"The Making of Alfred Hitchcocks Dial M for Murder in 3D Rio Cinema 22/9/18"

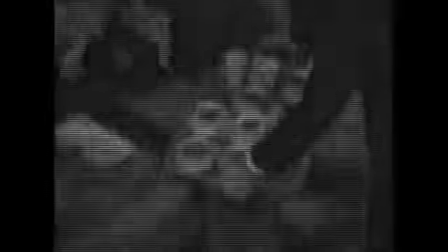2s
When television came into being in the early 50s, people were getting to see things for free on television, so they stopped going to the movies.
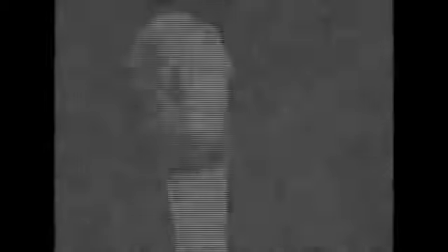10s
So in order to get people to go back to the theaters, they decided, how do we fight it?
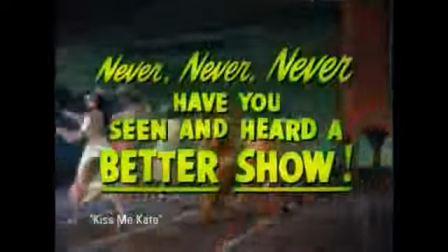15s
Well, we fight it by making pictures bigger and more spectacular than people can see at home.
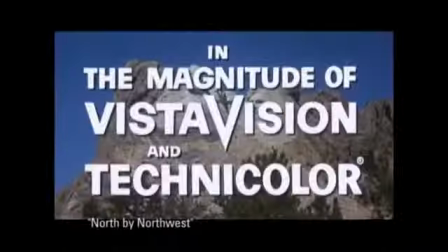27s
So the movie industry started making the images wider with CinemaScope, Superscope, Technorama. Every studio had its own widescreen dimension process.
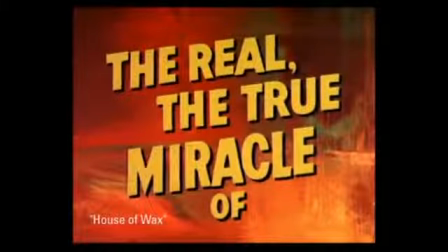39s
But the other gimmick was to give a 3D effect to movies, which they could do, but television couldn't.
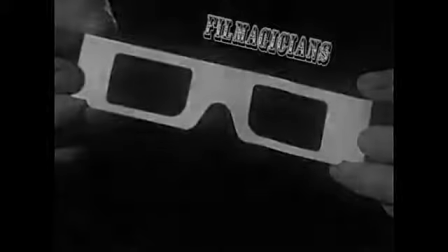With 3D, you have to have information for the right eye and one for the left eye. And that information is done by shooting it with two cameras. And there were two projectors pushing an image up on the screen, slightly overlapping and making it fuzzy.
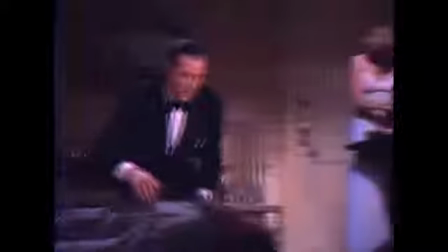73s
So if you were going into the theater without the glasses, it was a fuzzy image.
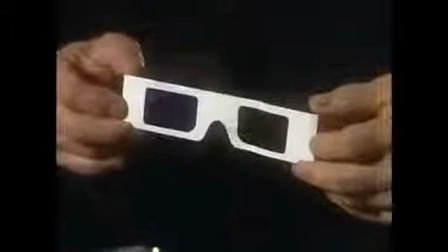78s
But if you had these particular glasses on, that gave you a terrific headache, by the way,
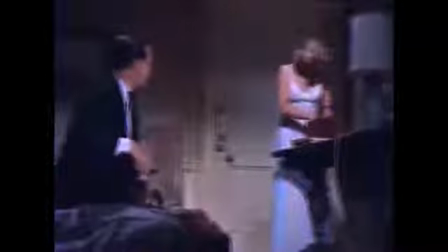82s
it would pull the images together and you got a 3D effect.
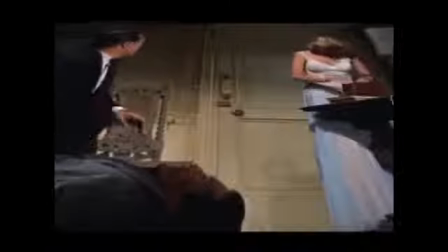88s
They made a fortune.
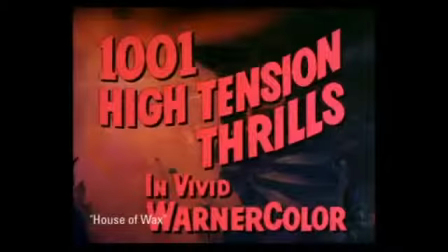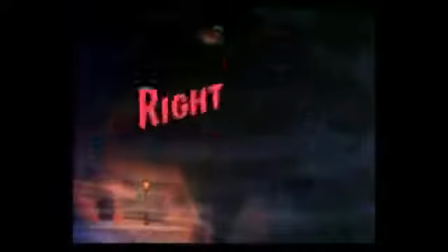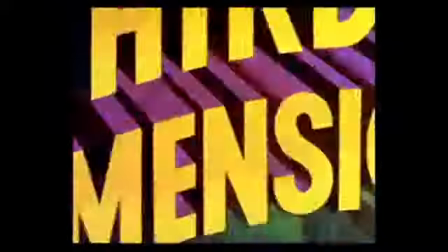100s
Everybody who's making 3D movies used the technique of having something come right at the camera, you know. People punching the camera, objects flying at the camera, spears flying at the camera, all kinds of stuff, so the audience would go, ah!
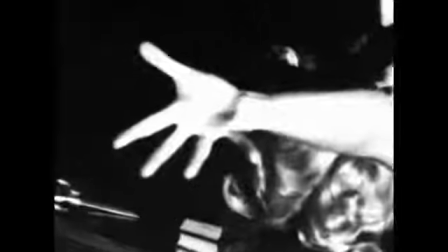111s
The trick in producing a real good 3D effect is to have an object that is
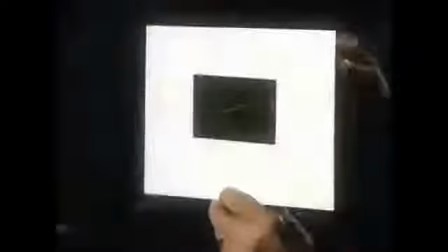119s
slender enough so that it could reach out into the audience without touching the frame.
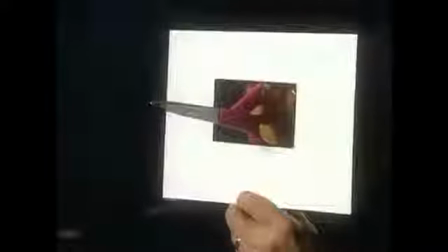125s
Now, as soon as it hits here, the illusion will draw back. You immediately will connect mentally this with this piece here, and you'll lose the 3D effect.
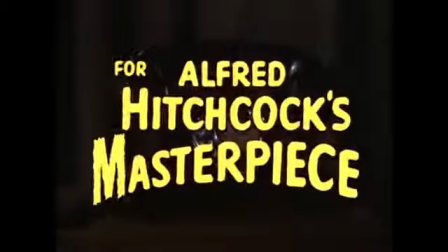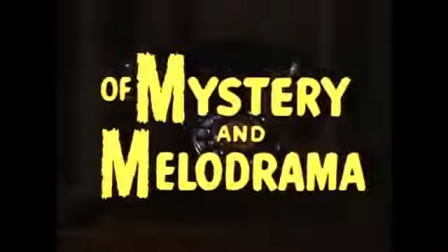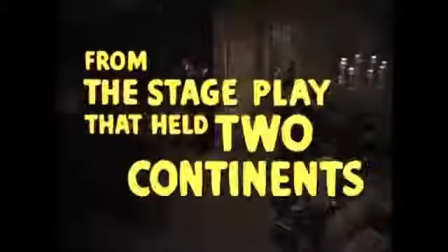149s
When Hitchcock made Dial M for Murder in '54, I mean,
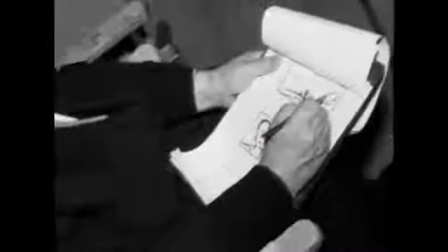153s
almost every movie being made was being done in either widescreen or in 3D. So Hitchcock was forced to make Dial M for Murder in 3D. When you look at Dial M for Murder, you realize he's really staging it as you would a play.
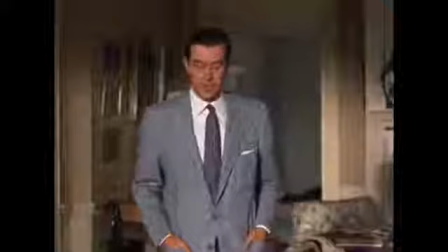171s
I mean, he is moving the actors rather than the camera. So the actors are walking towards the camera.
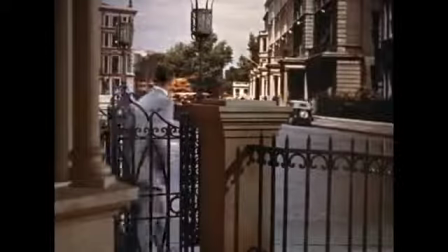180s
He has foreground cutting pieces, so he's trying to give a lot of dimension. It's theatrical in one way, but it uses 3D in the most extraordinary fashion.
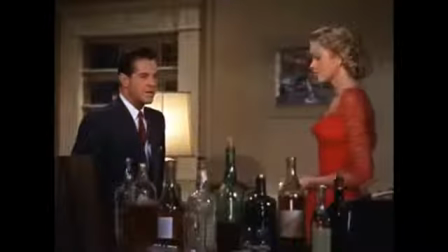189s
And if you can imagine those things in the foreground being the way they are in 3D,
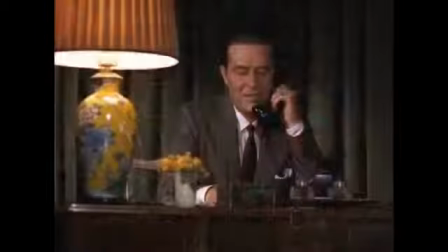196s
it was like theatre, actually, where they make up the flats on the wings in levels, but they're all two-dimensional.
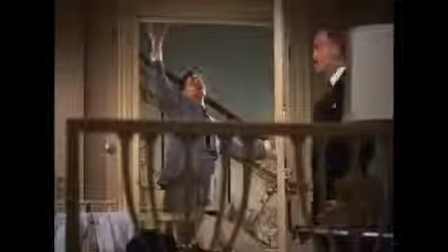203s
And that's what Dial M for Murder feels like. You have this sense that you are looking at the characters under glass.
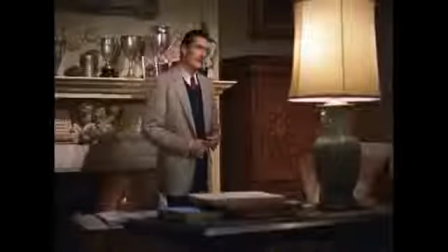211s
There were all these ways he framed it so that there was a sense of proscenium, or a sense of something between you and the actor.
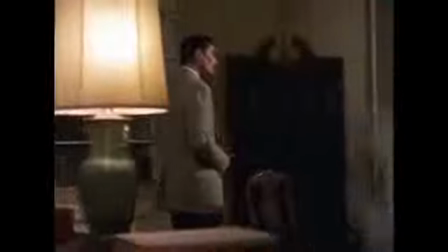219s
He created this extraordinary 3D effect in ways that were not conventional, that really made you feel like you were there.
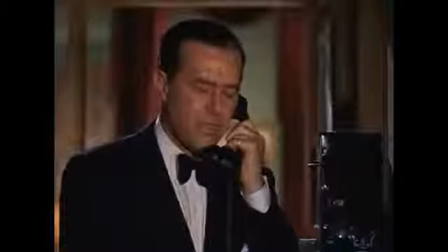226s
And then at very, very precise moments, dramatic moments, he had Grace Kelly's hand come out at you.
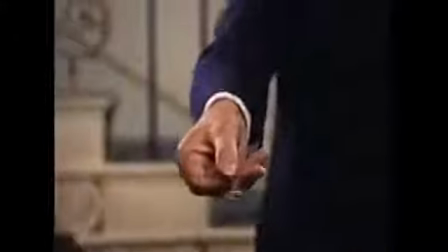234s
He had the key come out at you, which was nicely done because it didn't become a sort of gimmick film.
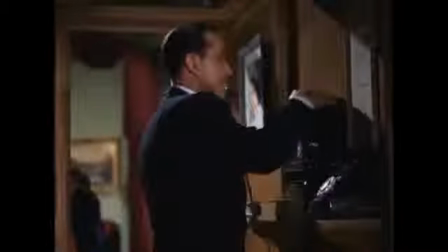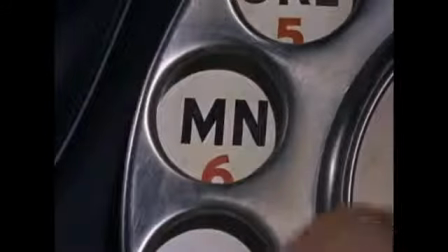247s
He wanted a real close-up.